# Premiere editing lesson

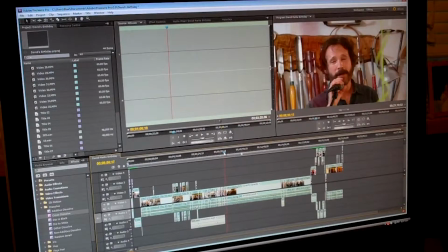So I left that pretty much intact, and I let that go.
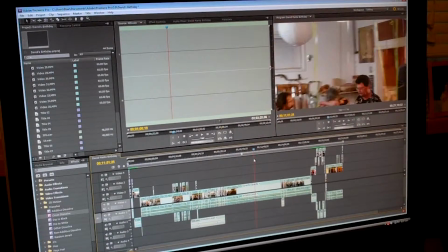Had a hard time with the video because people kept stepping in front of me and I was trying to hold the camera up, so didn't get to the greatest video at all this, but I didn't want to lose the continuity of what you were saying.
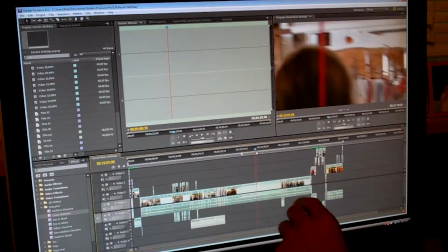So I probably could have done a little bit more editing. I could have dropped in a couple of shots of cutaway shots.
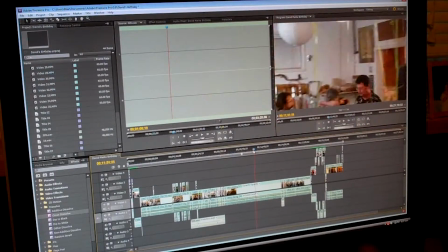I could add to it and make it better and better and better. So whenever you've got a bad spot of video like I have right here, you can improve it significantly.
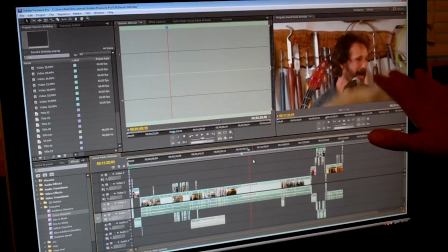Like right here, it's not so bad because I've got your head, but as soon as the video,
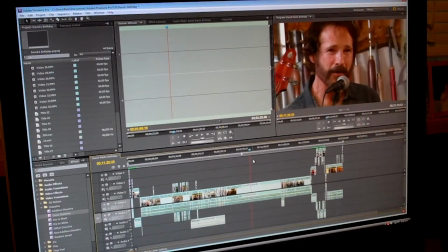I had to shake it away because of the crowd.
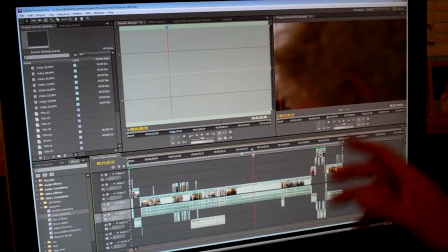Right there, I could have taken a piece of a close-up shot of your daughter or a close-up shot of your wife,
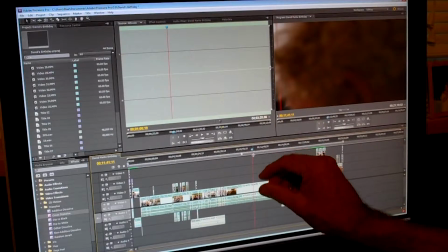and I could have just put that in there, and it could have been from anywhere as long as it's in the same room,
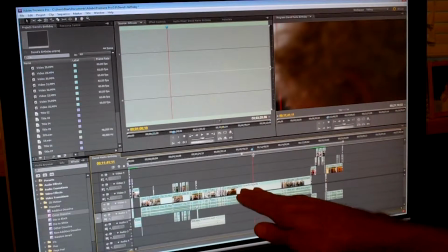and the sound would have kept going, and that would have left the continuity of it going.
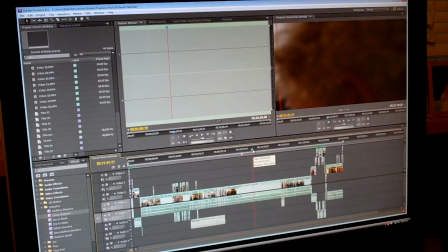So always room for improvement. You can always take any video and work on it, work on it, work on it, work on it.
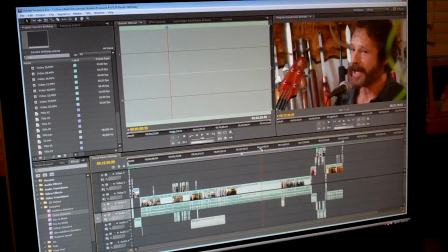I'm pretty happy with this one. It came out okay. There we are, back to thanking everybody.
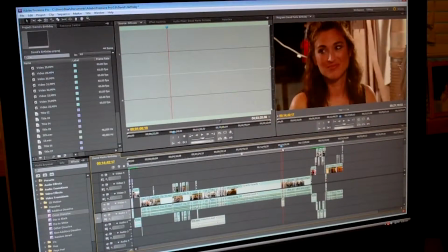I got some good close-ups. Okay, this part was actually kind of fun.
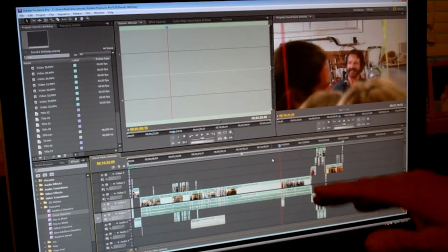When we got to the cake, this is like a whole nother section. You quit speaking, and I dragged in a little bit about the happy birthday.
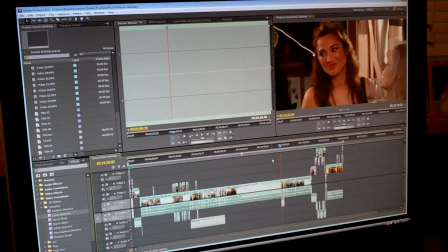I dropped in an audio file in there. This was an interesting transition
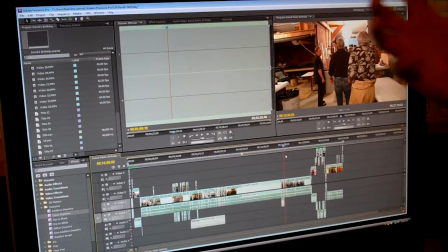I wanted to walk into the room. So I carried the camera in and I walked in.
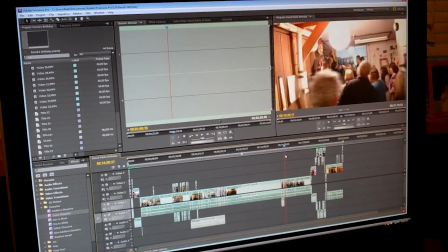Steadicam would have been nice, but you know, it gives, instead of it always being still, it kind of breaks up the look and the feel of the video.
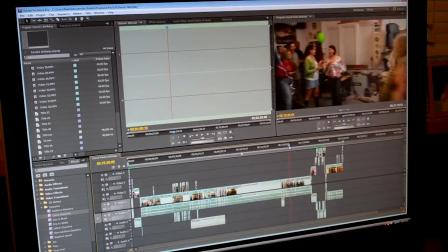So I walked into the room, and this part was actually pretty good.
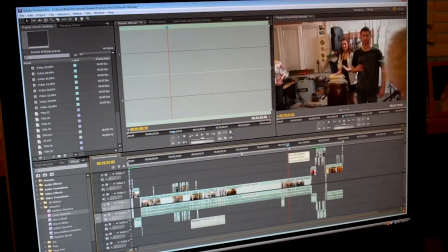I really liked it when your daughter and son were there playing the drums, and you got into it, and they called you and did the happy birthday and all that sort of stuff.
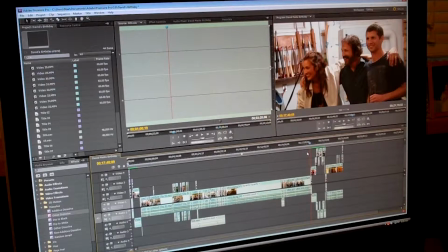But this last little bit, I walked around with the flip camera and asked people to give you birthday messages.
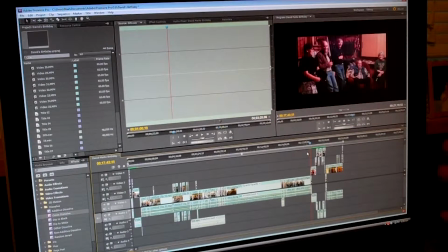So I faded out. Now we're into birthday messages. You notice that this is a much smaller format. This is all 720, so it comes up smaller. The lighting's not so good. I've got lots of little messages from people. And I thought, well, I'm going to play with that. You know, I'm going to kind of put one here and put one here and put one here.
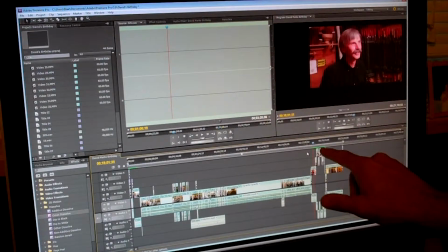And the way you do that is you take each one and you overlap them, and then you have to bring them in.
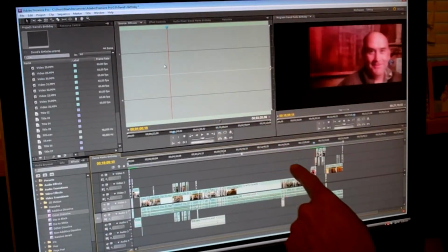And here's where you can work with each of these videos. You'll notice that the location of each of these is a different spot.
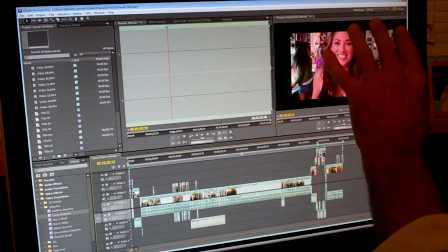I put one down here. There's an overlay. Some of them I had them zoom in a little bit. Some of them I started out real small and brought them up a little bit.
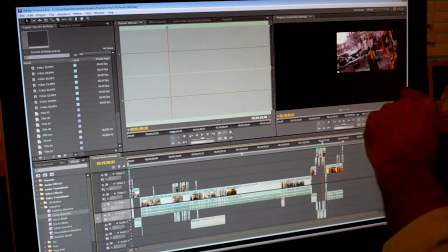It was just kind of fun, just kind of playing with it. I took a high shot of the shop.
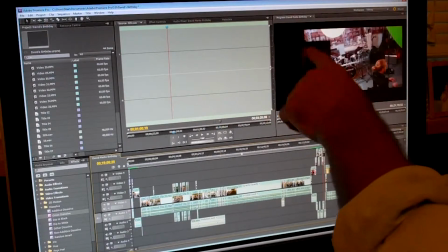This one was terrible, but you know, he had something kind of interesting to say, so I just made it real small.
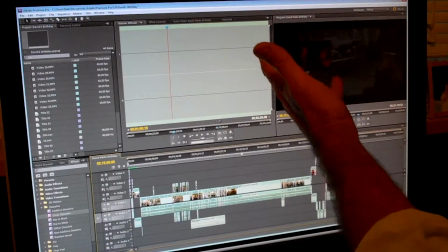I mean, it was black, totally black right there. And I came back into it.
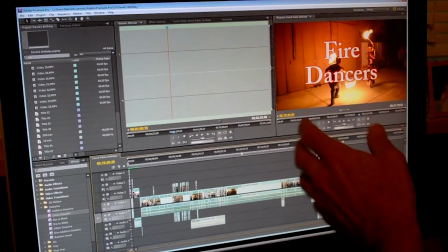And then the fire dancers, I came right back to the full 1080, so it filled up the screen again.
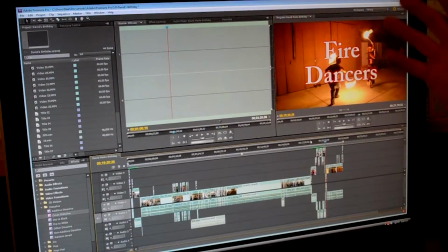And because I wanted it to be a complete and total transition, I put a title onto it. And that was kind of interesting too, because it was long.
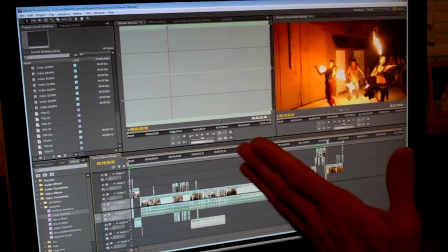It was like half an hour. And to play a half an hour of continuous video, it was a little bit overwhelming.
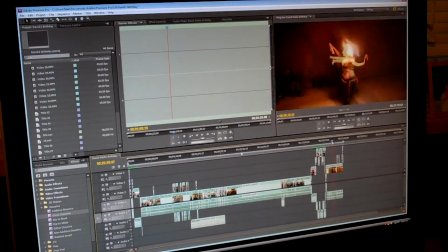So I condensed it down to just a few minutes. But part of it, I played the continuity of the same song.
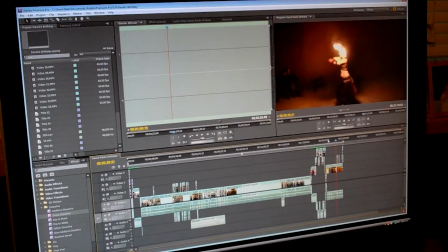Like at the end right here, if you listen to the song in the background, I changed it up here. There we go. That was the high beat, but you notice I took lots of still, or not still, but
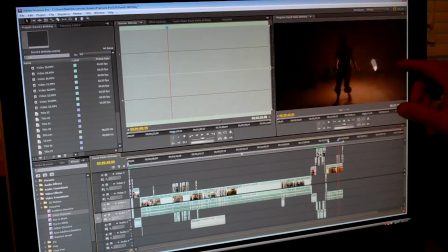lots of video change-ups. So I took it from all through the whole thing, but kept the sound going all the way through.
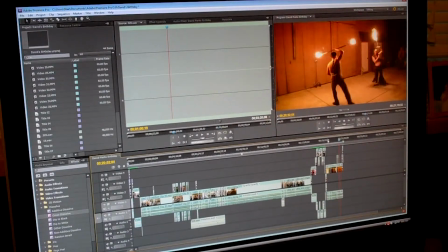So I dropped it in there, and I tried to keep the beat going consistent, so the sound followed all the way through.
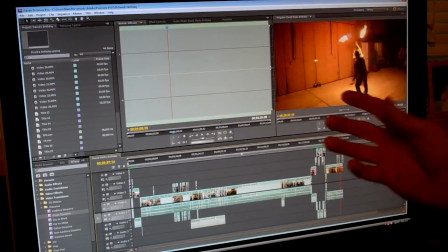So I took some of the highlights and dropped them in, dropped them in, dropped them in.